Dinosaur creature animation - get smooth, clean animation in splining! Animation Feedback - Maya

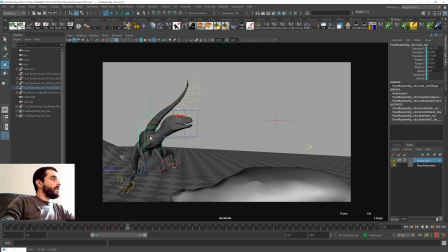1719s
I think at the top we can benefit from a bit of a moving hold on the way up, so we stay up a tiny bit longer, and then to give us a stronger sense of weight we land a bit lower.
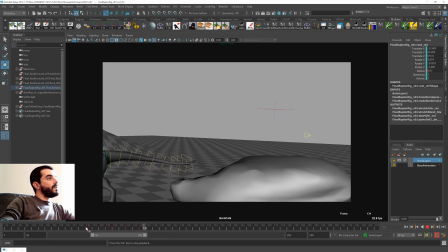1732s
You see that now the jump is a lot more realistic.
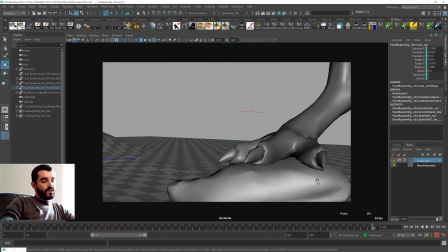1736s
If you compare, I mean, there's still a lot more work to do, okay, don't get me wrong, but it's a lot more realistic.
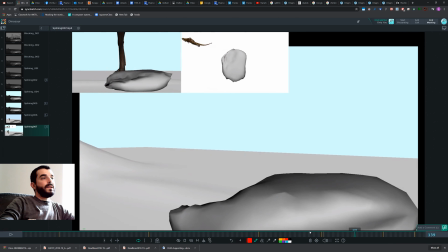1743s
If you compare the jump with this one, where we don't really feel the push of the jump or anything, we just see a glitch there. It's a lot more palatable now.
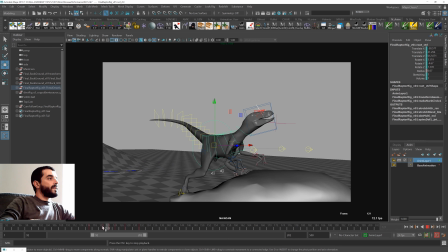1754s
So I think at least there's a feeling that somebody's doing the job of lowering and then pushing and so forth.
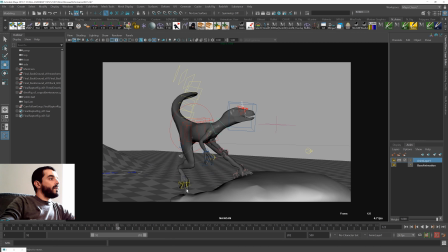1763s
I think this foot in particular lifts off a bit too early and could afford to stay there a while longer,
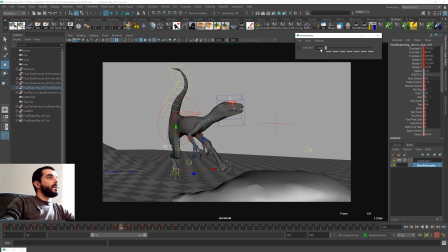1773s
even if it's just one frame. Probably just a second. Well, I'm just going to duplicate the pose and call it a day. There you go. And then I'm going to, on this pose, I'm going to roll as much as I can. If I can do whatever, like banking and so forth.
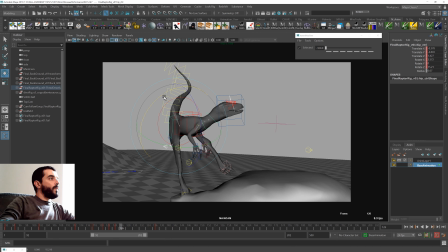1790s
And I would expect that the pelvis would be rotated this way to favor, and even, you know, even rotate it and translate it to favor the extension of the leg there. Now this is a bit too much. So this key I don't need anymore.
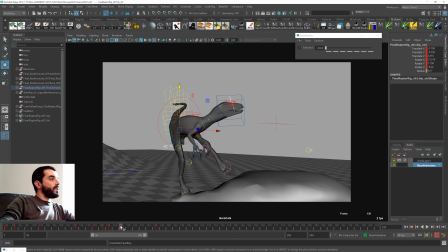1807s
And that will give me, it's a bit of an odd pose, but that will give me a bit more grounding for the feet. I don't know what the foot in here is doing. I don't know how I can rotate this way. It's a bit strange to look at.
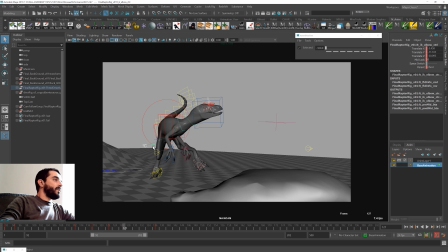1820s
If anything, I think you would still, well, this leg is all over the place because the pull vectors are probably a bit messy there. So I guess this pull vector here, yes. So in here, the basic anatomy of the character is misplaced.
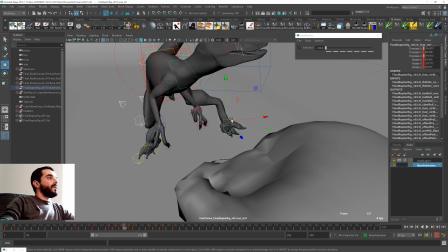1835s
So this is just an anatomical issue. It's not really animation. So you need your character to look like it could work
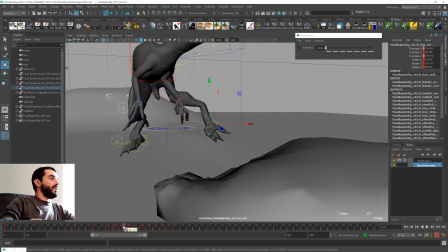1844s
in real life if you want that to look like it could work in animation.
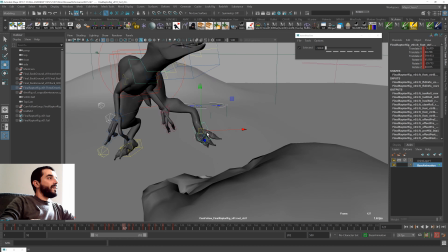1849s
If the character has broken limbs, like in this case,
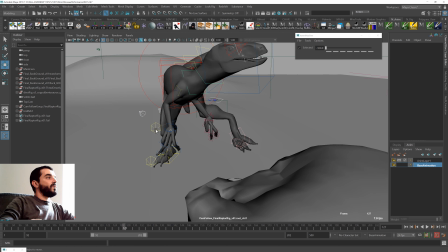1853s
then you are really going to experience troubles as you spline this thing,
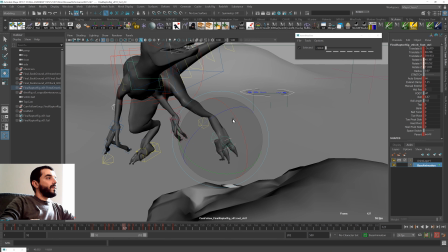1860s
or even just selling this thing to an audience. So in here, I'm going to rotate this thing this way.
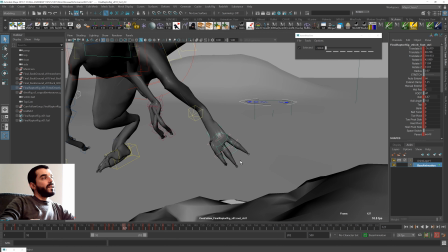1866s
I mean, even this looks a bit like a fork. Even this pose would need some love.
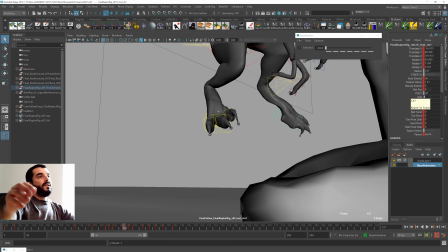1871s
This whole part in here is a bit strange. The foot roll shouldn't be high, should be probably zeroed out.
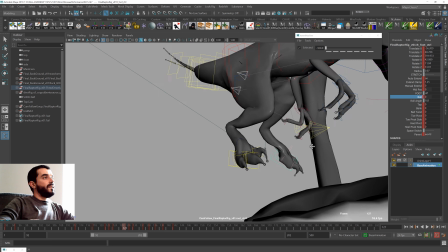1879s
And in general, I feel like there is a bit more than just a posing problem here.
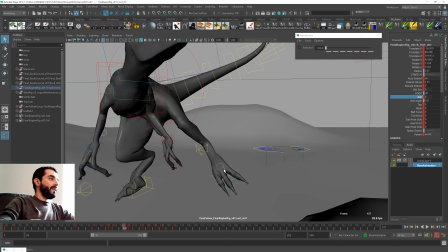1885s
There's a posing problem for sure, but I think there's a bit more than that.
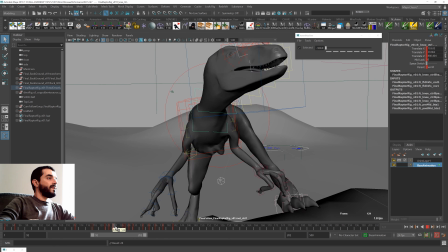1888s
I think you need to repose this character because it doesn't seem like you went through some methodic thinking here.
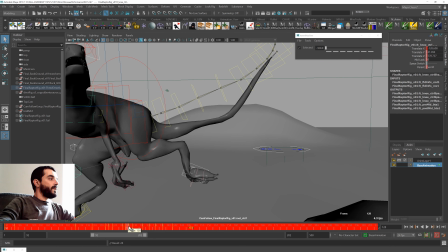1895s
And then I'll give it a couple of frames to transition. There you go.
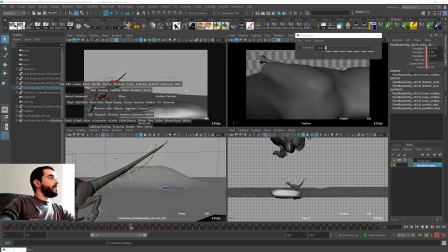1901s
So now I'm going to look at this pose.
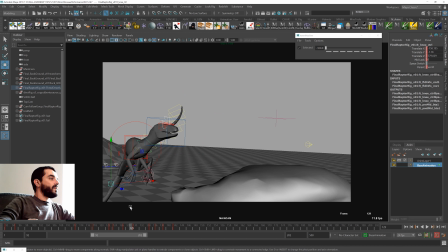1904s
Is again all over the place because the pull vector of the knee is really in a strange position, and I don't think maybe we could still look at the leg in there. And you see, the pose looks already a lot better with the silhouette of the leg present in the scene.
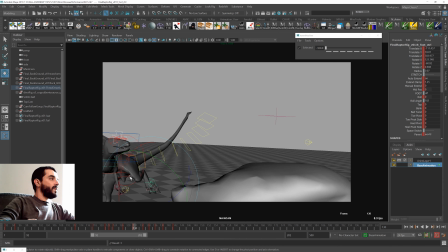1922s
I think this whole spine is a bit broken, to be honest. I would need to have a look at it from the perspective.
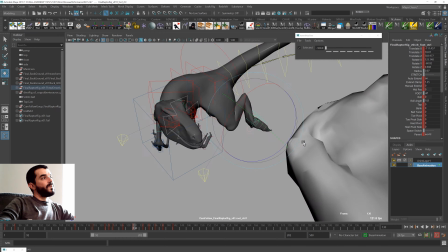1927s
But yes, I mean, it's not even that bad, to be honest. It's better than I expected. But earlier on, it really looked a bit strange.
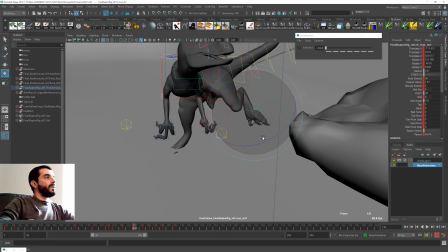1935s
So I think it looks better with the leg out.
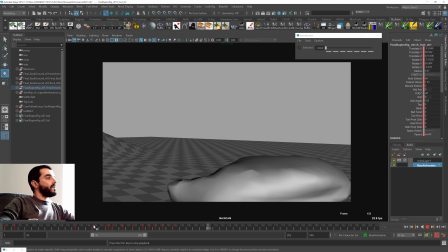1938s
So that should give a couple of reasons for this jump to work a bit better.
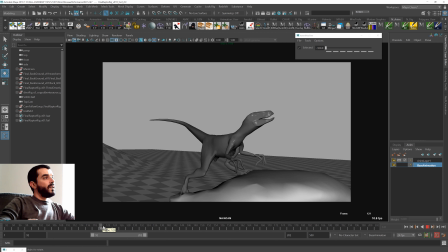1945s
But there's still more that you can do in there. Like, for instance, delay the head a bit more.
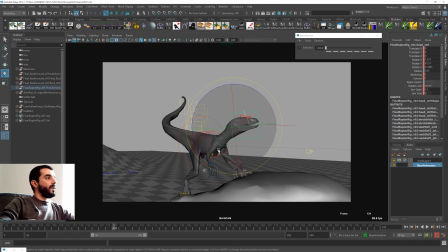1950s
Even on the way, when the body moves on the way up.